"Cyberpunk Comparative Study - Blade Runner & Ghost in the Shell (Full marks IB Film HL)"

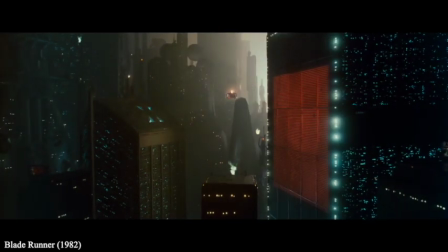4:05 The city's mise-en-scène is tall skyscrapers, massive billboards, neon signs, and flying cars,
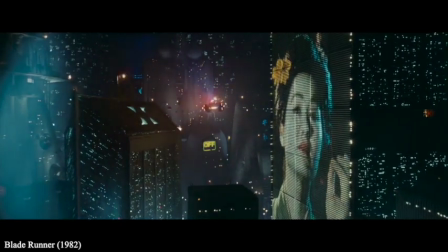4:10 yet the wide shots and extreme wide shots of the city are used to portray the characters' loneliness and contrast with the busy setting of the city.
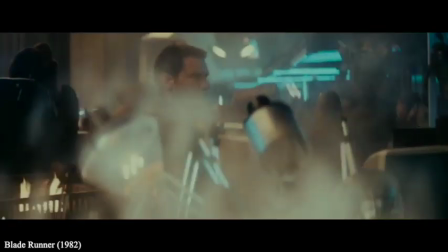4:15 The divide between the rich and poor is bigger than ever, which is shown by the fact that even though the society is so technically advanced, it seems to consist primarily of a dark underworld.
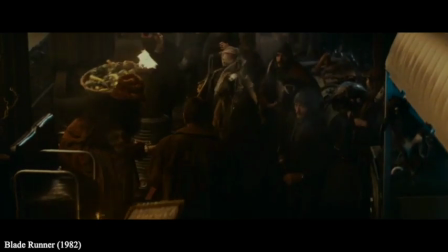4:23 This is further exemplified by the low-angle shot of the earlier mentioned airship advertising off-world colonies.
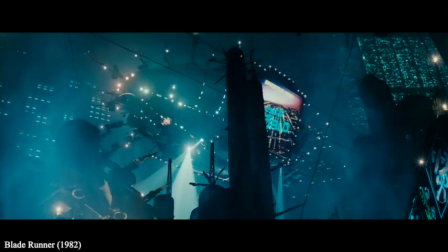4:29 The low-angle shot shows the audience that the people in this city can only look up to the spaceship and only dream of leaving Earth.
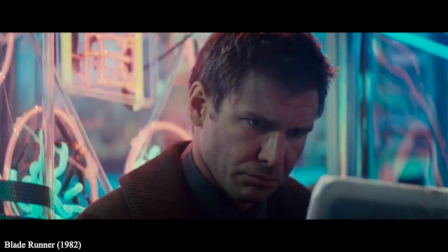4:34 Within the film,
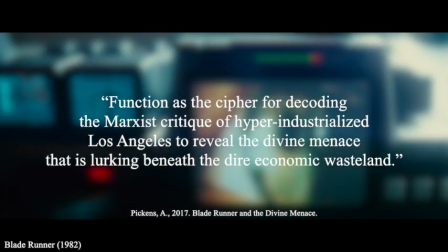4:35 the replicants function as a cipher for decoding the Marxist critique of hyper-industrialized Los Angeles to reveal the divine menace that is lurking beneath the dire economic wasteland.
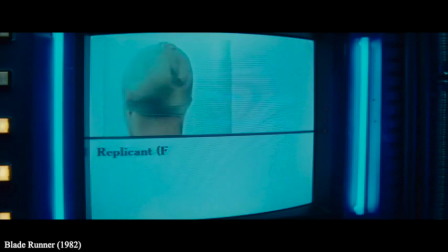4:44 The replicants are artificial people created by men, used for slave labor who only live for 4 years.
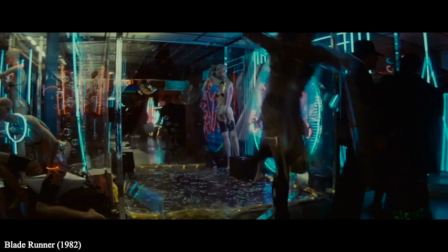4:49 The protagonist, Deckard, is charged with hunting down 5 escaped replicants and killing them.
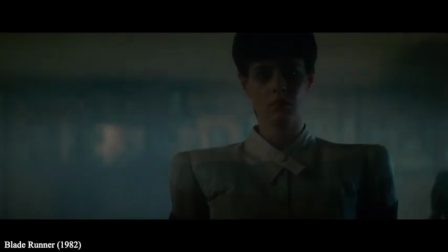4:53 However, as the film continues, we are left wondering whether to root against the replicants or feel sorry for them, as their shortened lifespan, plus the fact that some replicants don't even know that they are replicants,
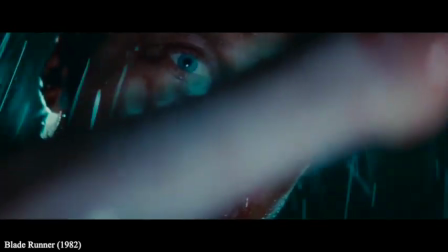5:02 evokes sympathy in the audience. Blade Runner acts as a critique on capitalism,
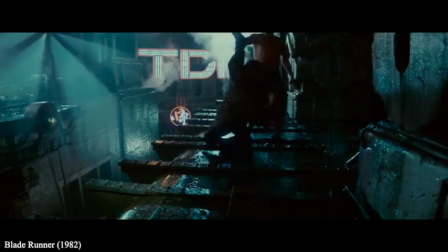5:06 portraying mankind's and the United States' bleak trajectory by depicting a platonic dystopian world taken over by a megacorporation in which inequality has never been higher,
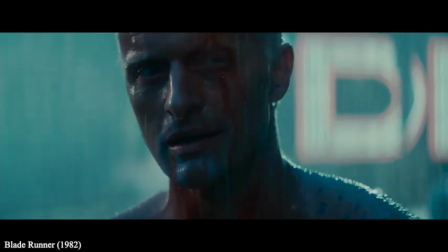5:14 whether that be between the elite and the lower class, or mankind and the replicants. This links back to the context of the film, as the gap between the rich and poor was increasing in the 70s and 80s.
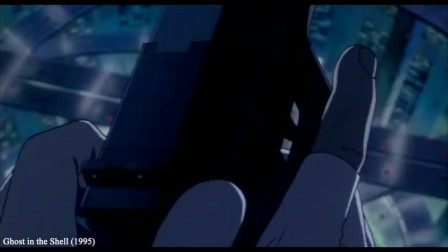5:22 Ghost in the Shell shares some of these conventions.
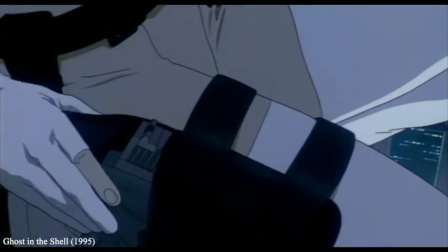5:25 Its dystopian vision of an alienated near-future world, shadowy government agencies, and a dark urban setting of rain-lashed skyscrapers all evoke Blade Runner.
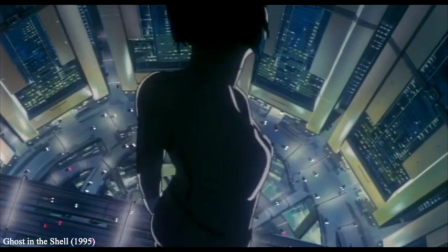5:32 Its world is controlled by a megacorporation. However, I would argue that its depiction of its world is less dystopian than other cyberpunk films like Blade Runner.
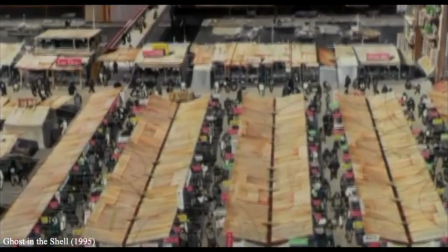5:39 Blade Runner sees no sunlight throughout its duration, which contrasts vastly with the sunlight-rich Tokyo that Ghost in the Shell depicts.
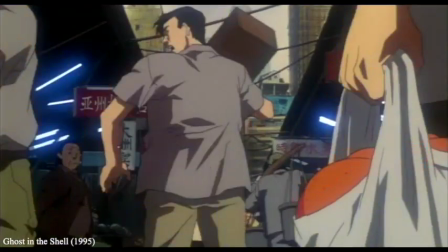5:44 Thus, Ghost in the Shell subverts typical conventions of the genre.
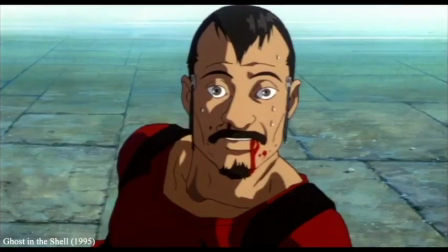5:48 Ghost in the Shell is an unconventional cyberpunk setting, told from the perspective of characters who would usually be the antagonist but are now seen as a protagonist.
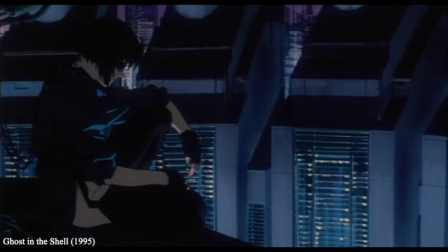5:55 Motoko, Ghost in the Shell's protagonist, has had her soul, or ghost, transferred into a robot, making her a cyborg.
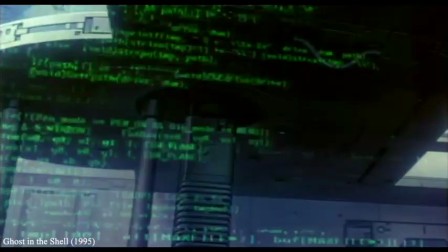6:01 The Puppet Master was created by Dr. Willis, but after it became self-aware, it was ordered to be destroyed.
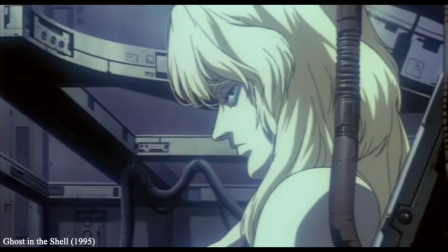6:05 Both films ponder the question, what is life anyway?
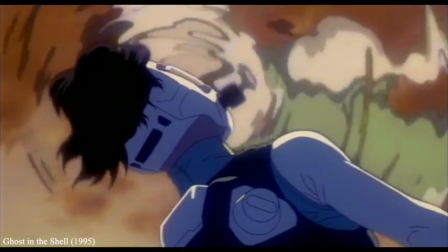6:08 Motoko starts doubting whether her ghost is real, and similarly in Blade Runner, Rachel, Deckard's love interest, is a replicant but doesn't notice herself.
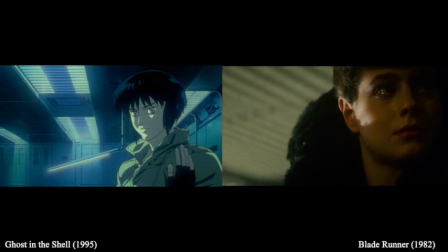6:16 She has been given the memories of someone else. Both characters start questioning whether they are alive, however both movies depict them as human.
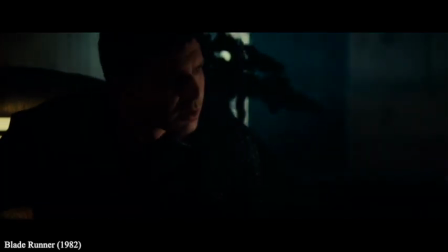6:22 We can also compare the two films through its neo-noir elements. Many cyberpunk films are influenced by film noir, making them neo-noir.
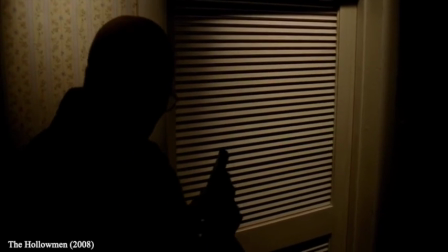6:29 Visually, film noirs tend to use low-key lighting schemes and stark contrast between light and dark.
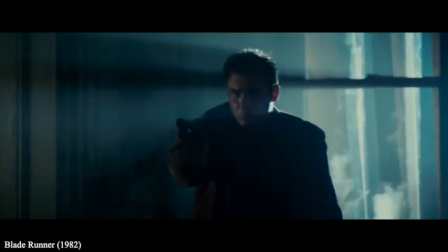6:34 In this scene from Blade Runner, Deckard is lit low-key, however the light coming in through the windows throughout the scene contrasts with this and the dark building.
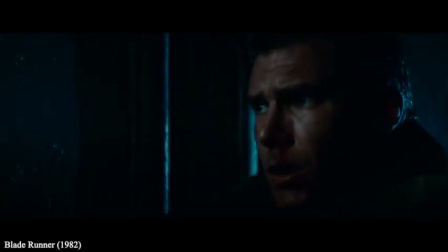6:41 This lighting makes this final showdown between Deckard and Roy Batty, the movie's antagonist, more dramatic, but also mysterious.
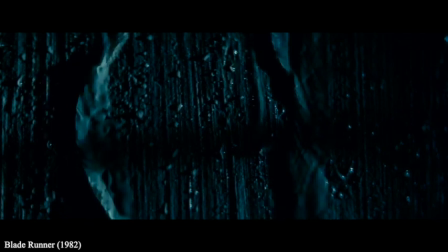6:47 The audience feels what Deckard is feeling as he is being chased down by Roy through the entire building.
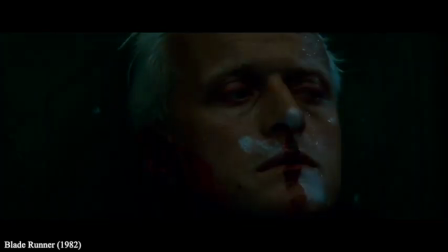6:51 This low-key lighting is typical of cyberpunk films and the neo-noir styles these movies adapt, as mentioned previously.
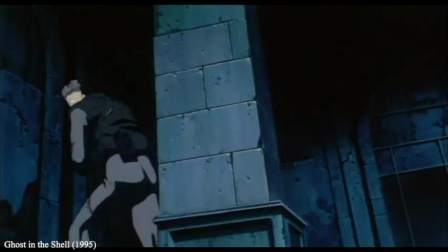6:57 Comparing this with the lighting in Ghost in the Shell, we can see this style again.
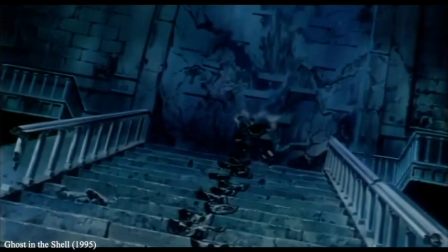7:00 The stark contrast between light and dark spaces is prevalent in this scene, where the only well-lit parts are the ones where the action is happening, giving the rest of the space a dark, enigmatic tone.
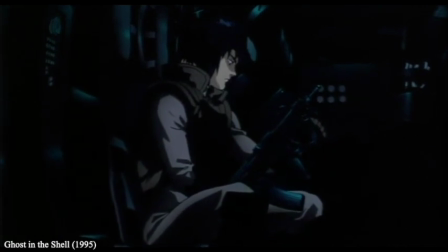7:08 Before the showdown, the character of Motoko is also low-key lit, just like Deckard, as she is infiltrating this building.
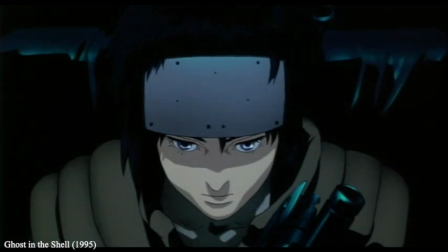7:14 This lighting also adds to the dystopian theme concurrent in cyberpunk movies, as it makes it seem that there's little artificial lighting in the criminal hideouts.
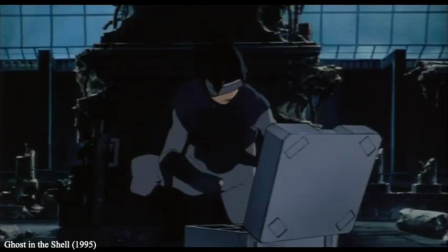7:21 However, Ghost in the Shell, unlike Blade Runner, does not keep this style throughout its entire duration, as it involves scenes in which there is high-key lighting.
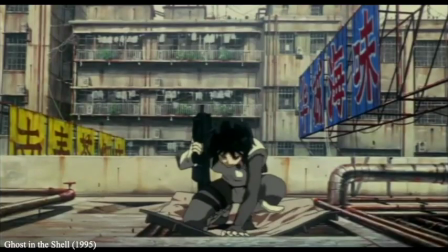7:27 Like in this scene, where Motoko and a partner try to catch a criminal out in the daylight,
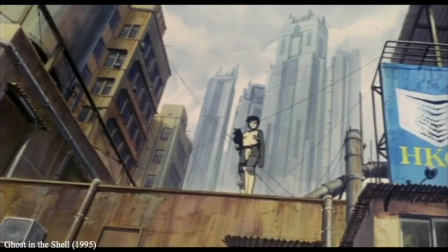7:31 it is unusual for cyberpunk films to have this high-key lighting in their films, as typically the lighting scheme of these movies is a dark world,
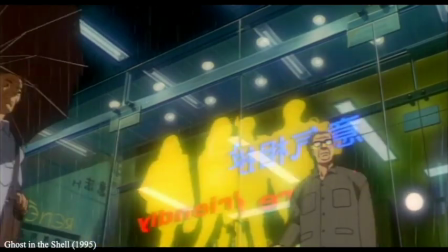7:37 only really lit by neon signs. This shows again how Ghost in the Shell subverts certain cyberpunk styles, whereas Blade Runner seems to follow the typical conventions of this genre. Another neo-noir element utilized in both films is the use of a femme fatale character.
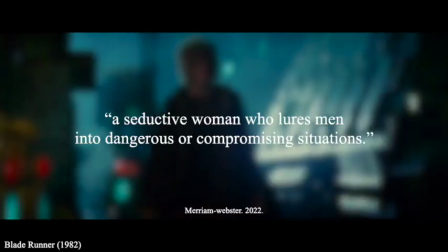7:50 According to Merriam-Webster dictionary, a femme fatale is a seductive woman who lures men into dangerous or compromising situations.
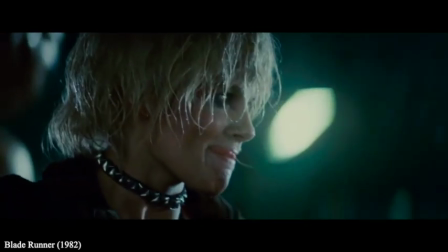7:57 In Blade Runner, Zora is portrayed as the femme fatale. Zora used her charm to infiltrate the home of J.F.
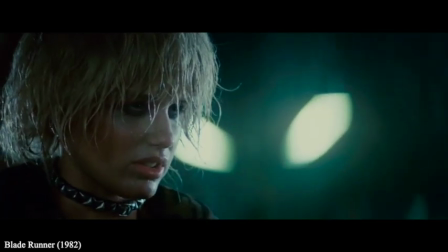8:02 Sebastian, the designer of the newest set of replicants that includes Zora. She befriends him when all she wants out of him is information.
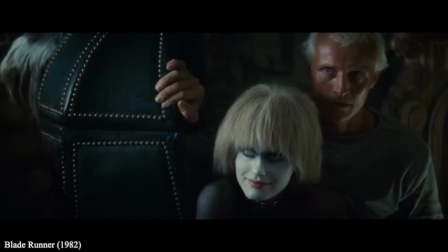8:08 Zora used her charm to lure people like J.F. Sebastian into deathly traps as seen in this two-shot, which is typical of a femme fatale.